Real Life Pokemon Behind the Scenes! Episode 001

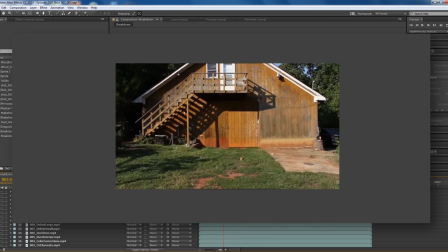So we added this huge flash of light as it sort of emits from the door, which might even be too much,
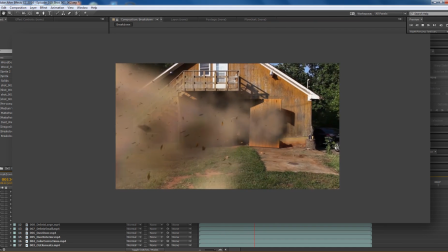but it just sort of adds an impact, and it'll really work once we have a sound effect that just goes blam,
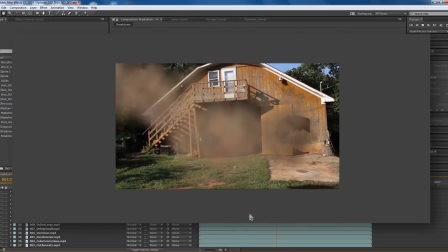except it'll be an actual blam rather than me saying blam, because me saying blam would just not be very realistic.
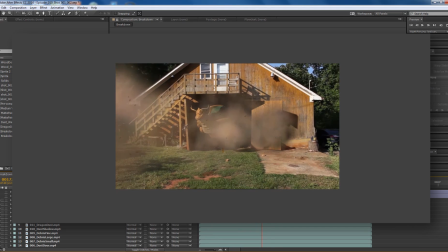But that's what the beam effect looks like. So then on top of that we have one final pass, which is this final dust layer
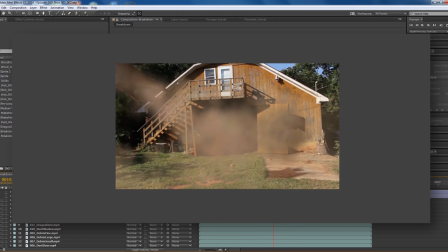right here, which just adds a little bit more realism to the scene.
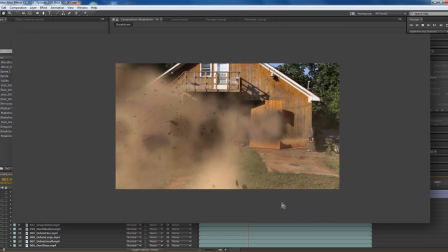I approached that using an element from the Video Copilot Action Essentials 2 bundle,
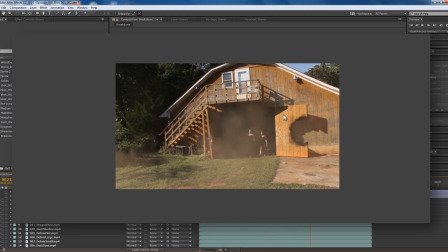which this is just one of their dust elements. I put it on a 3D layer and just let it track with the camera,
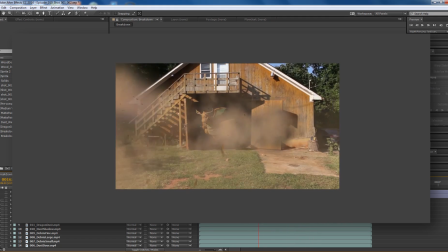so it sticks in 3D space while the camera is moving. Which, being able to import a 3D camera from Blender is really, really useful.
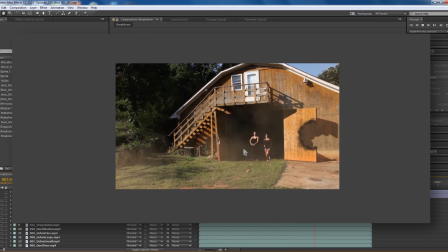Bam! So we have this extra dust that's just sort of trailing here and dissipating as the actors are walking out of the barn.
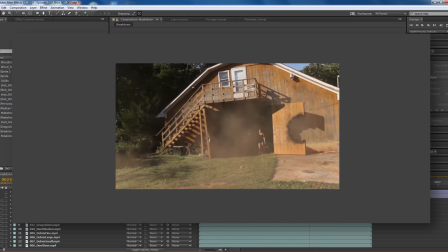Then, after that, you notice this footage is pretty shaky, which makes it feel very unprofessional.
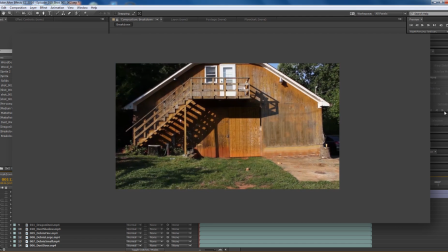So we took this, I used the warp stabilizer in After Effects, which is right here under Tracker, and just sort of stabilized the footage to make it a little bit smoother. I'm only going to cache a little bit of this. But you'll notice there's no more of that fine shake.
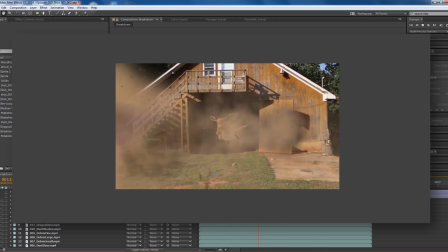It's still a little bit wobbly overall, but the footage is so much smoother and it just feels much more professional.
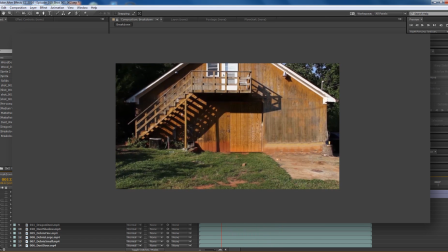And we're almost done here, but on top of that, it's always nice to sort of color grade your footage a little bit just to make it a little bit more interesting. This is an in-progress color grade, mostly that I just made for this breakdown, so no judgment that it looks like an Instagram filter.
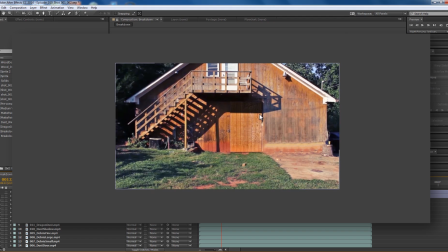But what I did is I sort of brought out the blues and the shadows, brightened up the shadows,
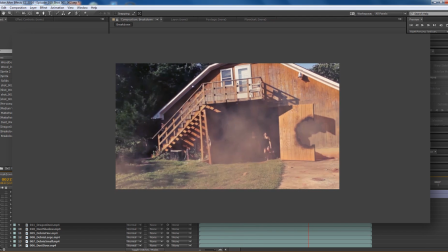and sort of brought out the oranges and yellows and the highlights. which just sort of makes it feel a little bit more like sunset.
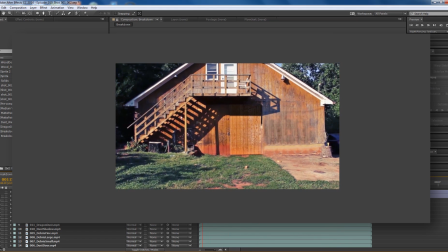It's a little bit more interesting, in my opinion.
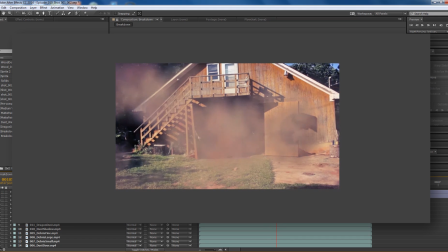And then one more adjustment layer on top of that is a nice vignette, which sort of centers the composition.
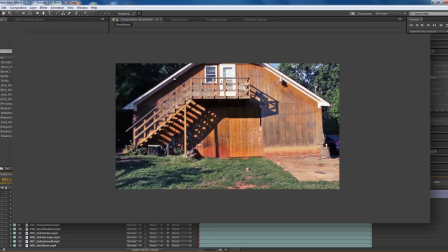It makes you want to look towards the center here. And that about sums it up. I hope you all enjoyed this breakdown. I'm going to let it render out here one more time while I talk to you. So the series is going to return after August, because August is pretty crazy for me,
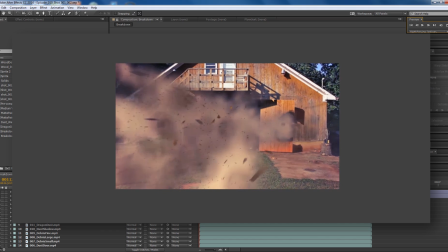but we're also going to make some other more professional short films that aren't on the Pokemon topic.
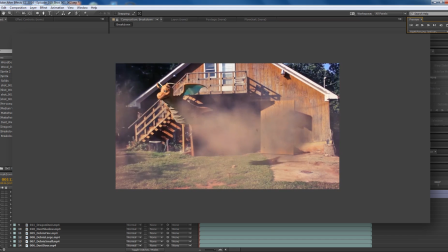So I hope you all are looking forward to those videos.
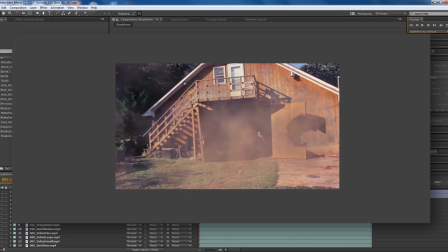I hope you enjoyed this breakdown, and if you did, make sure you subscribe for more interesting breakdowns and just more episodes and videos in general.
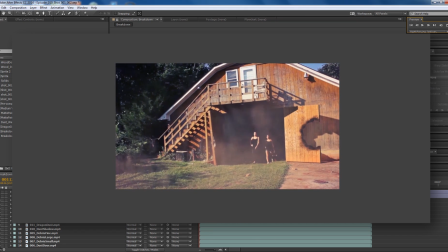It's my goal to make you entertained. Hopefully this entertains you, and hopefully you learned something in this breakdown, just how many passes and effects go into each of these videos.
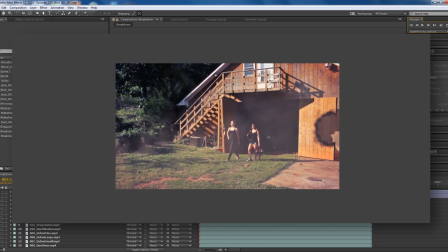And this is just one shot. We have about 6 or 7 effect shots in this video total.
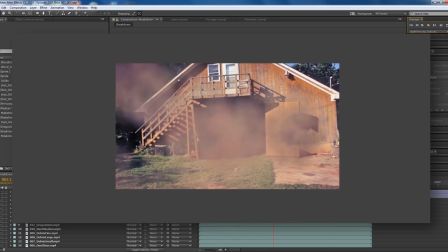But you'll see how all this,
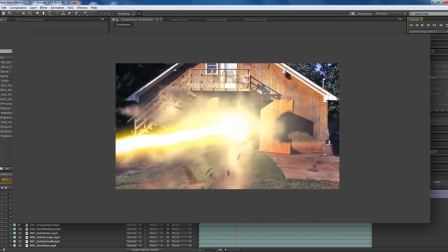hopefully you'll see how all this dust and 3D and all this cool stuff fits together in post-production to make one final image.
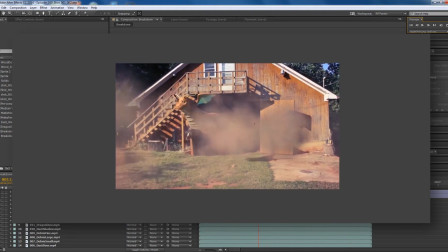I'm going to have to fix this wobbling right here on the stabilization, but that is quite alright. Anyway, hopefully you enjoyed this breakdown. If you did, if you found it informative or enjoy the series in general, make sure you hit the subscribe button for future videos.
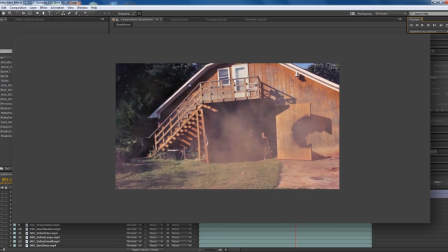I really appreciate it. And other than that, you all enjoy the rest of your week and look forward to this episode coming out hopefully next Thursday.